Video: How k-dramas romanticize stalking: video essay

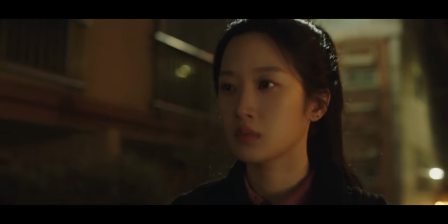(0:00)
You know when you're walking home alone in the dark and you get anxious because someone is walking behind you?
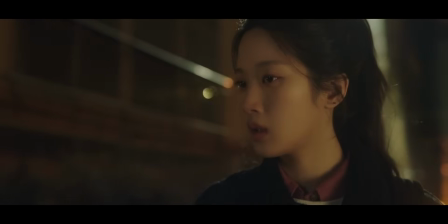(0:06)
Don't worry, it's not a stalker. It's the love of your life. And that sinking feeling in your stomach?
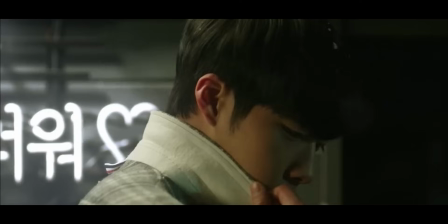(0:15)
Those are just butterflies. At least according to a lot of K-dramas.
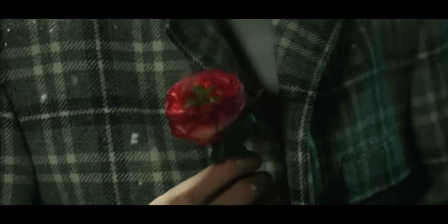(0:21)
This is a super common trope.
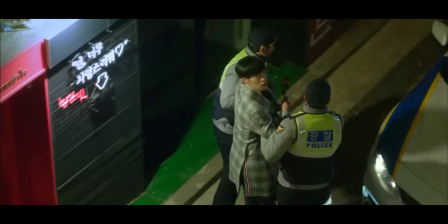(0:23)
A character is obsessed with the protagonist to a point that it should be creepy, but the stalking is somehow framed as romantic.
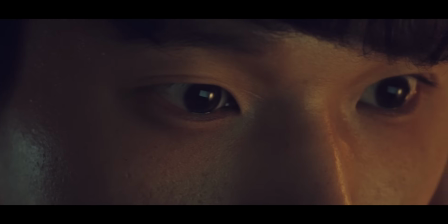(0:33)
Stalking, in this case, is referring to a variety of behavioral patterns like unwanted repeated surveillance,
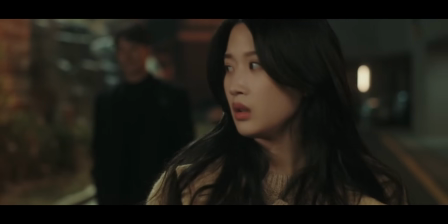(0:40)
following the victim in person,
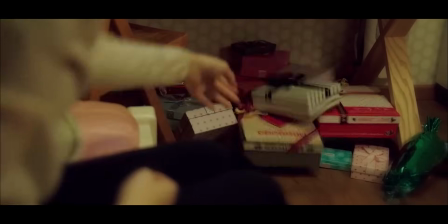(0:42)
monitoring them, contacting them without their consent, sending them unwanted gifts, threatening them, and many other tactics.
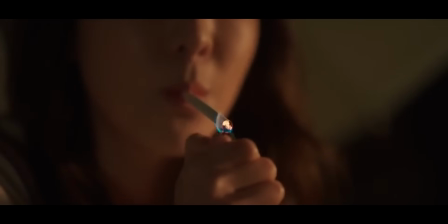(0:51)
In media, there are typically two ways to depict stalking.
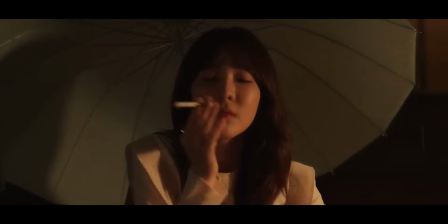(0:56)
Either you make that plotline into a scary psychological thriller in which the stalker is clearly a villain,
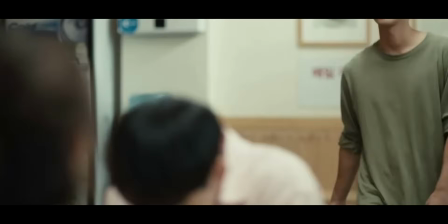(1:04)
or you make a romance drama in which an infatuated protagonist exhibits the same creepy behavior,
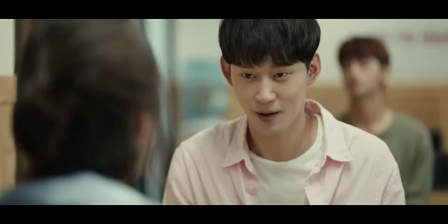(1:11)
but the story wants us to root for the couple.
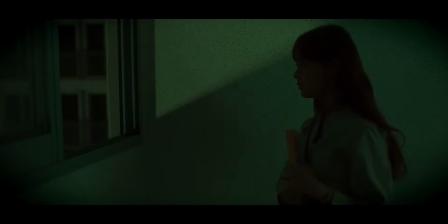(1:15)
In this video essay, I want to explore what is it exactly that makes stalking look either cute or unsettling on screen.
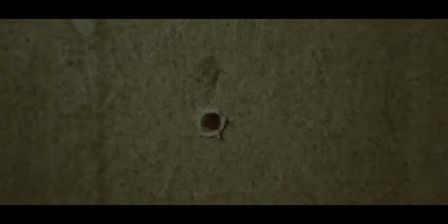(1:24)
So lock your door, close your curtains, and let's discuss the romanticized depiction of stalking in K-dramas.
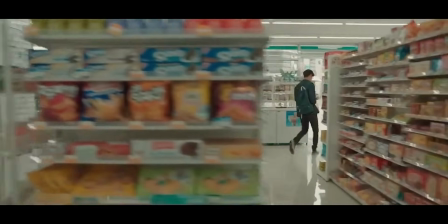(1:36)
The biggest difference between a romance and a thriller boils down to the visual language and the editing choices.
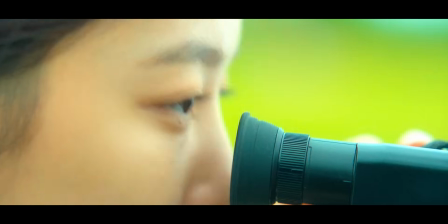(1:44)
Even though the same pattern of behavior is depicted, how it is filmed is what changes the framing.
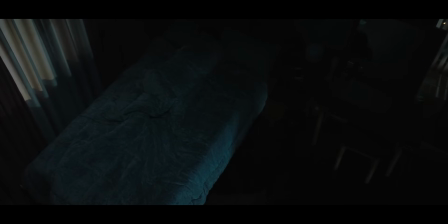(1:51)
The creepy stalker is a shadowy figure looming in the background or hiding in the darkest corner.
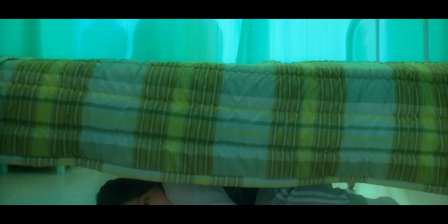(1:58)
The romanticized version of that scene is usually filmed in daylight.
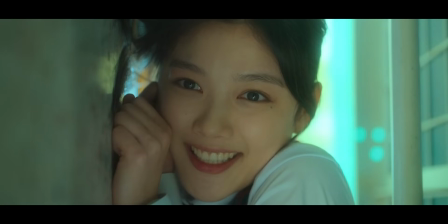(2:03)
The stalker's face is shown from flattering angles with close-up shots,
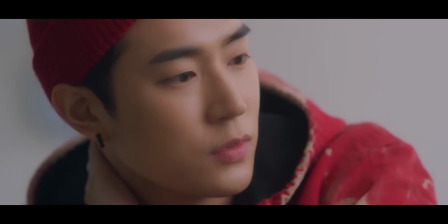(2:08)
showing how smitten they are, often including their inner monologue as a voiceover. A creepy stalker's face is often revealed later in the story,
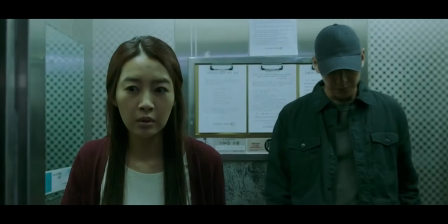(2:18)
making them look like a faceless anonymous threat at first, not humanizing them.
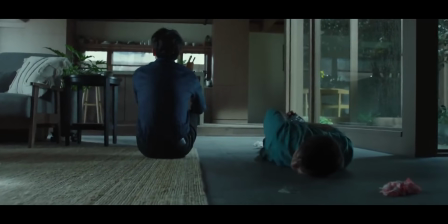(2:23)
There are usually a lot of shots of that character filmed from the back.
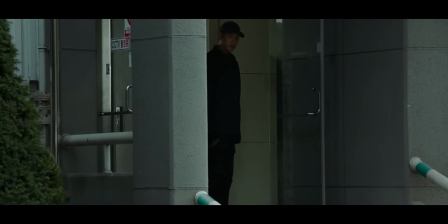(2:28)
We barely hear the stalker speak, and don't know what they are really thinking.
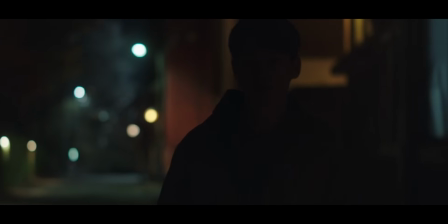(2:33)
The location also plays a big role.
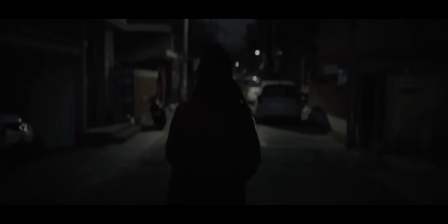(2:36)
Scary depictions of stalking are often filmed in the dark on a street without lamps or in a dimly lit hallway with only one source of light.
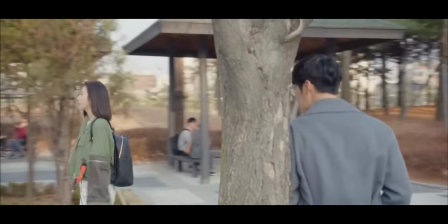(2:45)
A crowded, well-lit space from a romantic K-drama feels safe and non-threatening.
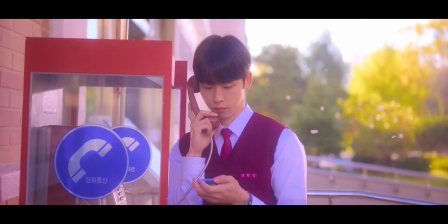(2:51)
Color grading can significantly impact the mood and the tone of the stalking scenes too.
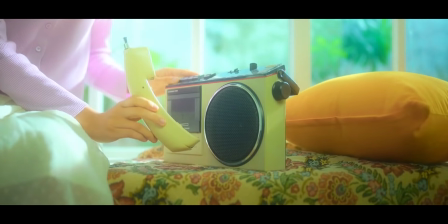(2:57)
Romanticized depictions feature warmer or more vibrant colors,
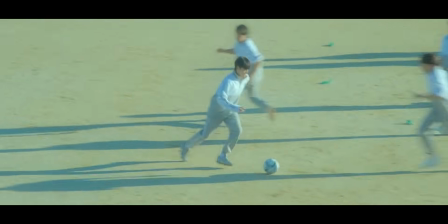(3:02)
evoking a sense of affection, often shot with that signature dreamy filter and a soft focus.
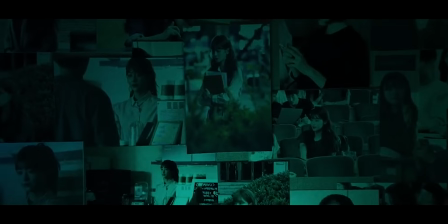(3:08)
Creepy stalking scenes may employ desaturated or cooler tones,
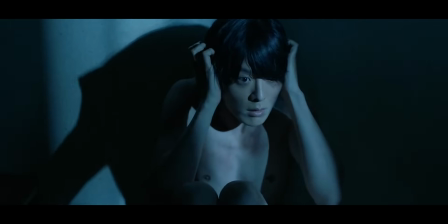(3:13)
often with a green or blue filter, emphasizing a sense of foreboding and darkness.
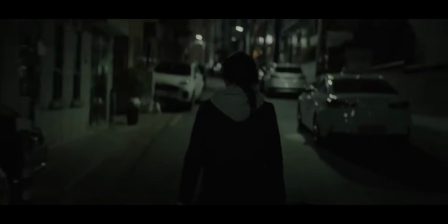(3:19)
There are also a lot of shots that create a sense of surveillance, emphasizing the intrusion into a victim's privacy.
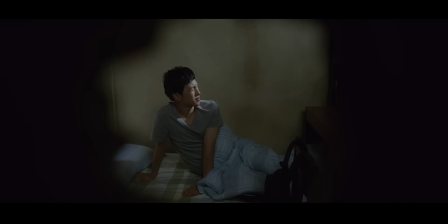(3:28)
For example, peephole shots, someone watching through a camera screen,
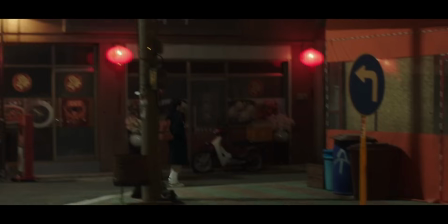(3:33)
and a lot of shaky handheld shots that imply someone is watching.
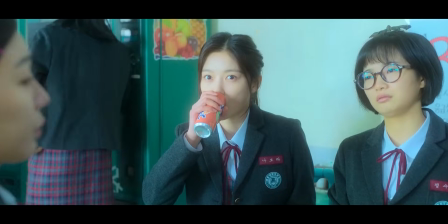(3:37)
Compare this visual style to the slow and steady camera of romantic stories, often in slow motion.
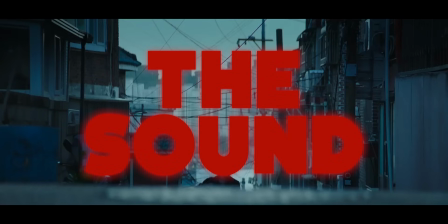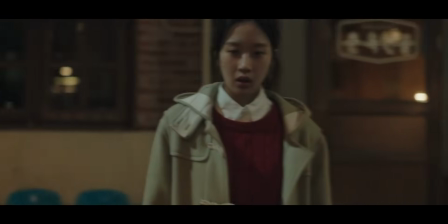(3:51)
The sound also has a huge impact on the scene and can influence the audience's perception of obsessive behavior.